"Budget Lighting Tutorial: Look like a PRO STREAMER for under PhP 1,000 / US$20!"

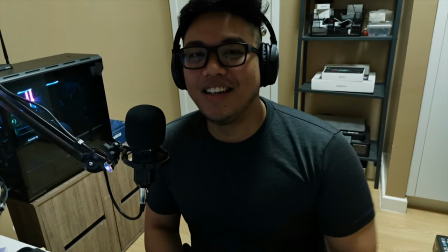0:00 Hey guys, Snorkel here, and is this how your face cam looks like? What if I told you that you can improve your lighting drastically and look like a pro in under 1,000 pesos?
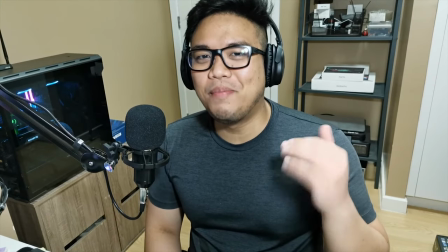0:09 Interesado ka ba? It will look something like this. This is what I can do with a budget of less than 1,000 pesos to improve my lighting situation.
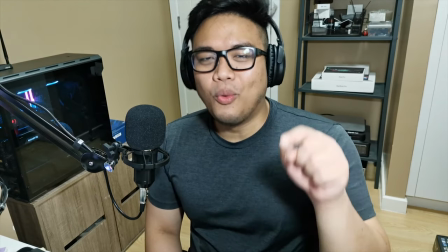0:17 If you want to know how I did this, watch this video. Let's get started. Now, I was actually thinking of delaying the creation of this video once I've received my better lights. In fact, I've already ordered a pair of Elgato key lights to really improve the lighting situation here in my setup. But I realized that I think it's more important for me to show you what a budget of less than 4,000 pesos can achieve. In fact, the video that you're watching right now and the face cam that you see in my streams, I actually was able to produce that for a budget of less than 4,000 pesos. And if you watch this video, you might even just have to spend 1,000 pesos just to buy a lamp and a bulb. You might even just need to buy an extra bulb if you already have a spare lamp lying around. So if you watch this video, I'm going to teach you how to improve your lighting drastically at a very budget-friendly price. Now as usual, I'm going to teach you the theory behind my recommendations. Just like my last video, I really want to teach you the theory and the technical side of what I'm going to recommend for you to do. so that you can actually understand the kind of the quote-unquote science behind it so that with any tool and any lighting improvement that you have whether it's a budget whether it's just a lamp or expensive stuff like the Elgato key light you can learn how to maximize it and it's going to be very important for you once you actually get into more complex content creation down the line so let's get started on the theory side of it all
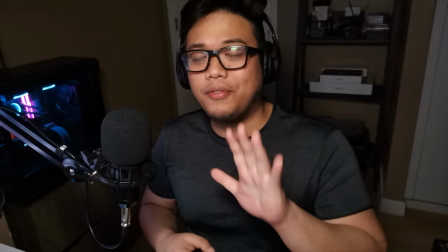1:42 right so ang ginawa ko is that i turned off all the lights except the first light which i'll talk about in a bit to illustrate to you the effect
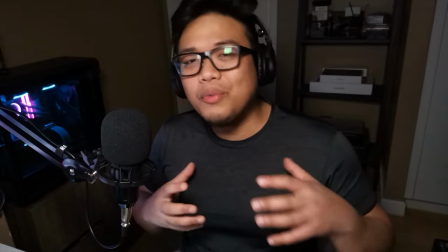1:50 that these lights will have on your picture now when we're talking about lights there are actually five types of lights that you need to
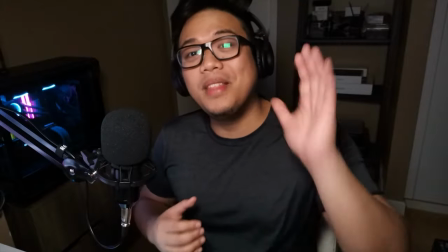1:57 know and understand the first one is actually called obviously the main light now the main light is the primary light source you will be
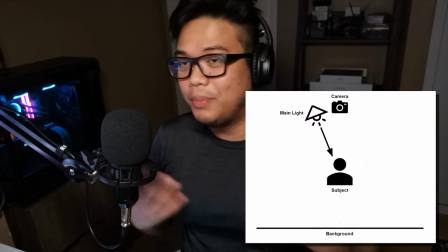2:05 using and it will be illuminating the front of your subject and that subject for the purposes of this video is myself if you can see dito sa glasses ko
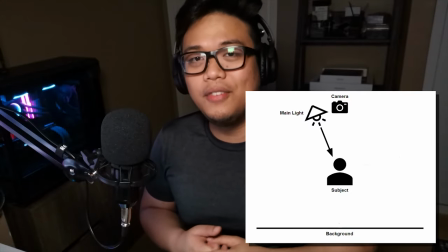2:14 i do have a main light mounted on top of the cell phone that i'm using to record this video now the main light actually
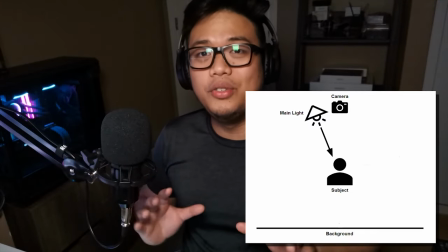2:22 serves to really be the foundation of all of the lights that you are going to be using it's illuminating me it's pointed in the same direction that the lens of the camera that i'm using so that it actually illuminates everything else because if for example i only use the light or the natural
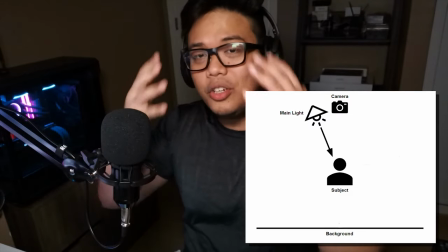2:37 light or for example this the ceiling light that i've had there will be so much shadows and a lot of the detail will be lost so ayan this is
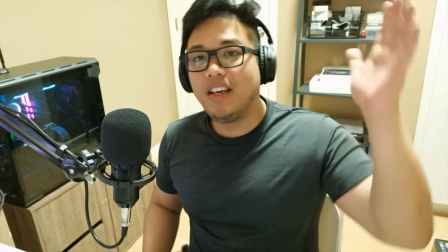2:44 how it actually looks like without the main light i basically just turned on the ceiling light that i have for my gaming room so i
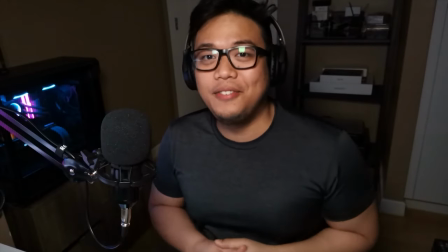2:52 turned off the ceiling light and went back to my main light did you guys notice a difference grave i'm sure you guys did there's such a huge huge
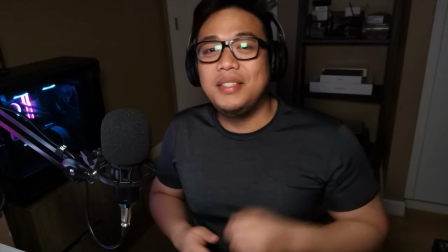3:00 difference since my light is behind me basically my body was
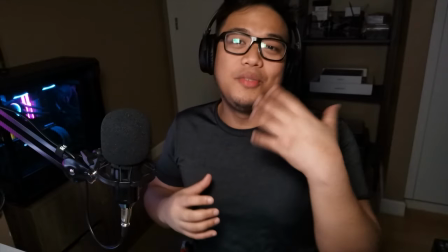3:06 casting a shadow in front of me and And it was basically darkening myself in front of the camera.
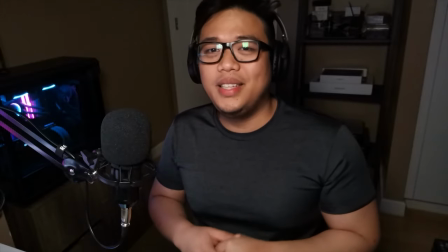3:11 And the camera actually was missing out a lot of the details because it was not being illuminated.
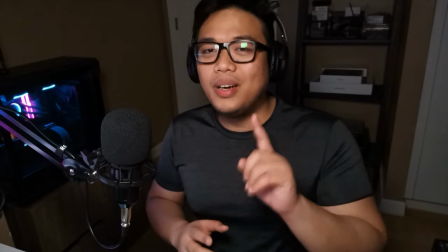3:16 Now, you can see the impact of just having one light, like a main light, shining in front of you.
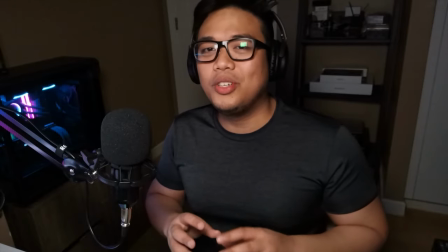3:21 And the difference that it makes in terms of your face quality, right?
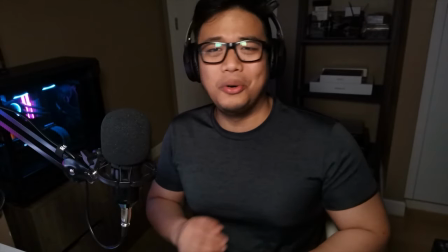3:26 Now, if you have a face cam, you know that your audience, your viewers, whoever's watching your stream, will be able to enjoy your beauty in all its glory.
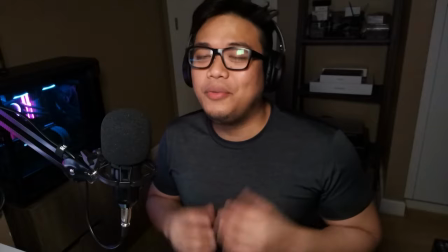3:35 Okay, right? Now, the second type of light that we will be talking about is something that you call the fill light.
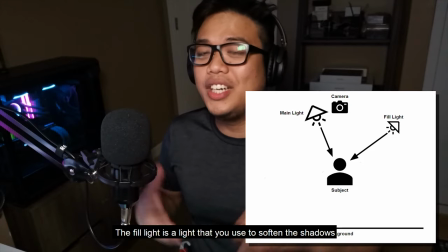3:41 The fill light is a light that you use to soften the shadows. Right now, this picture actually looks good, right?
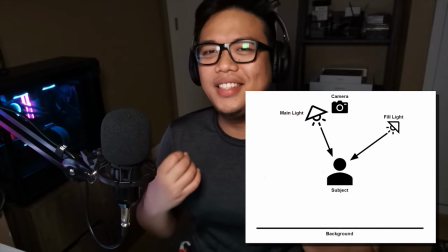3:48 But it's overly dramatic. There are shadows on my face. I have dark places here.
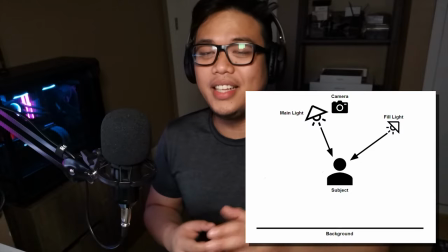3:55 And it's really focusing on my face, which is good, right? And at the end of the day, sometimes I'll show you the result.
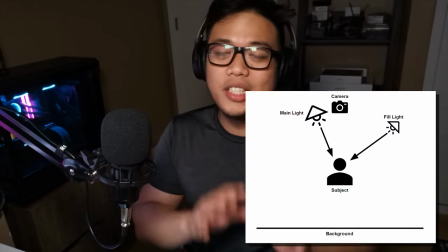4:01 Sometimes you will prefer this one over having a fill light.